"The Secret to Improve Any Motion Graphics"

This is just a formula for balance. So let's just say that I want 2 of the shape layers that we just did the gradient on the last step, 1 on the left and 1 on the right.
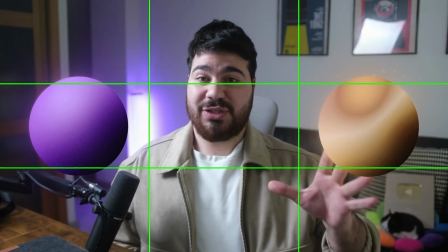(4:18)
If you divide this scene into the rule of thirds, as you can see here, I'm centered in the middle.
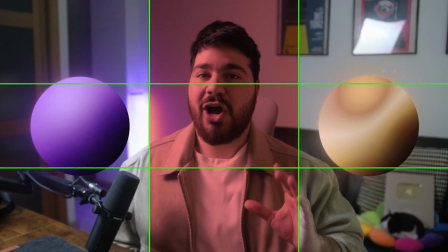(4:23)
I'm occupying the second third vertically of the scene, which grabs your attention into looking at me.
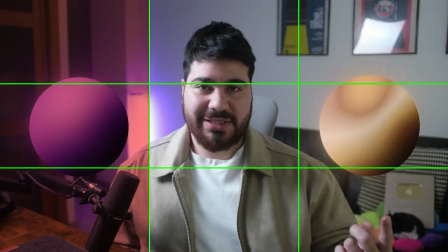(4:30)
Now if we have the shape layers like we mentioned, one is on the first third vertically and the other one is on a third vertically.
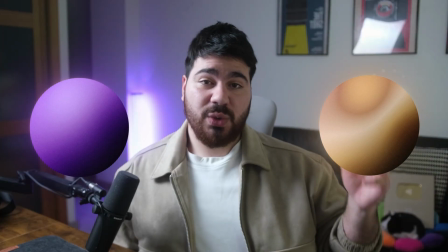(4:38)
But let's just say that I just want to do one element.
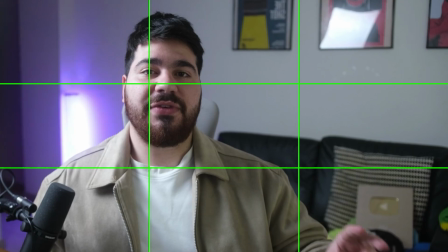(4:41)
So let's put the rule of thirds and zoom in enough so I can fit in the middle of 2 thirds coming from the left.
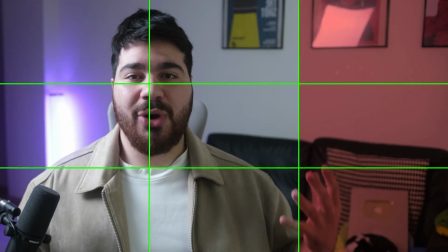(4:49)
And as you can see now, on the third I have more than space to put any element that I want.
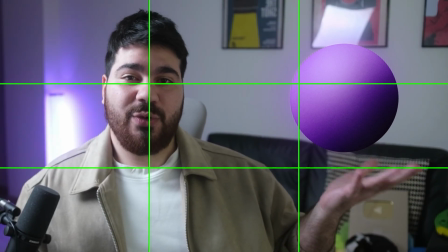(4:56)
As you can see here, the first gradient that we did on the tip number 1.
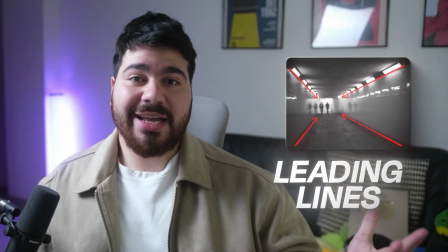(5:01)
You can also use the composition called leading lines to direct attention from the viewer.
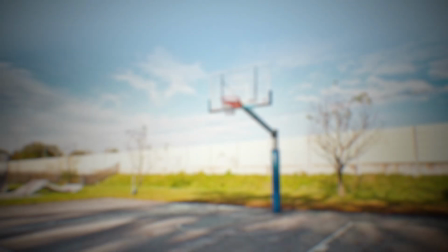(5:06)
If you got a moving element like a bouncing ball or a zooming arrow, it can guide the viewer's focus into what's important on the scene. So the takeaway? Your composition is like a choreography.
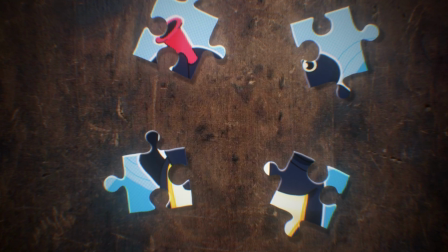(5:19)
Think of it like directing a dance, where every element has its place to be. And finally, we come to the third tip of how to improve your motion design, that is depth. So depth is one of the easiest ways to bring your motion design into wow factors. It creates a sense of realism and immerses your audience into the video. So let me explain you how it works. So in every scene you have 3 parts. You have the background, that we all know how it works. We have the focus point, which is the most important element on a scene, is where you want people to look at. And then we have the foreground, some elements to create realism and depth into the scene.
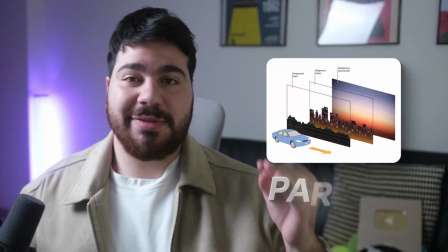(6:02)
You probably heard before of the technique called parallax. It's super similar to that. So let's put this into practice. Here's the focus point. Let's put a cool background in.
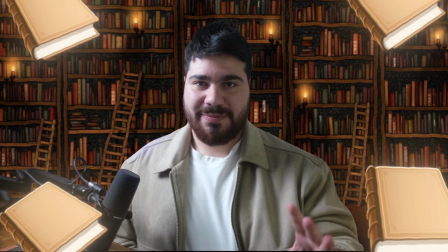(6:13)
And now our foreground. Now let's make it realistic. Depth of field, applying a little blur where it's needed.
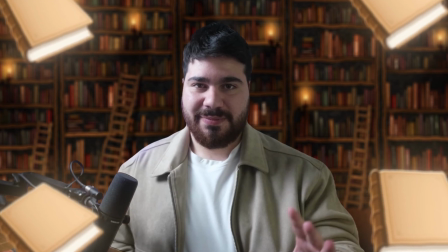(6:19)
And now just a camera panning in to our focus point and see how depth transforms a flat design into something that feels alive and engaging. It's all about layering and perspective. And if you're not convinced yet, let me show you the before and after creating depth.
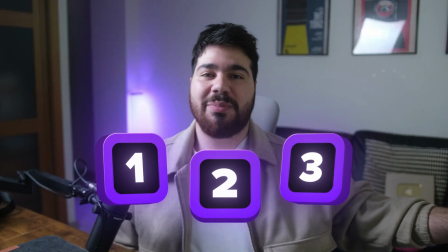(6:40)
And there we have it. This was 3 tips that you can instantly apply into your next video so your motion design goes to the next level. If you are interested on learning more about motion design and the skills that the top editors have, make sure to check out the Editing Nexus,
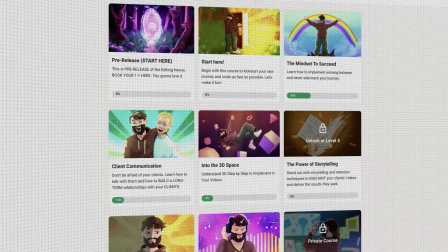(6:57)
a cool community that teaches you how to be the killer editor and make everyone impressed by your work. Thank you everyone for watching, and see you in the next video.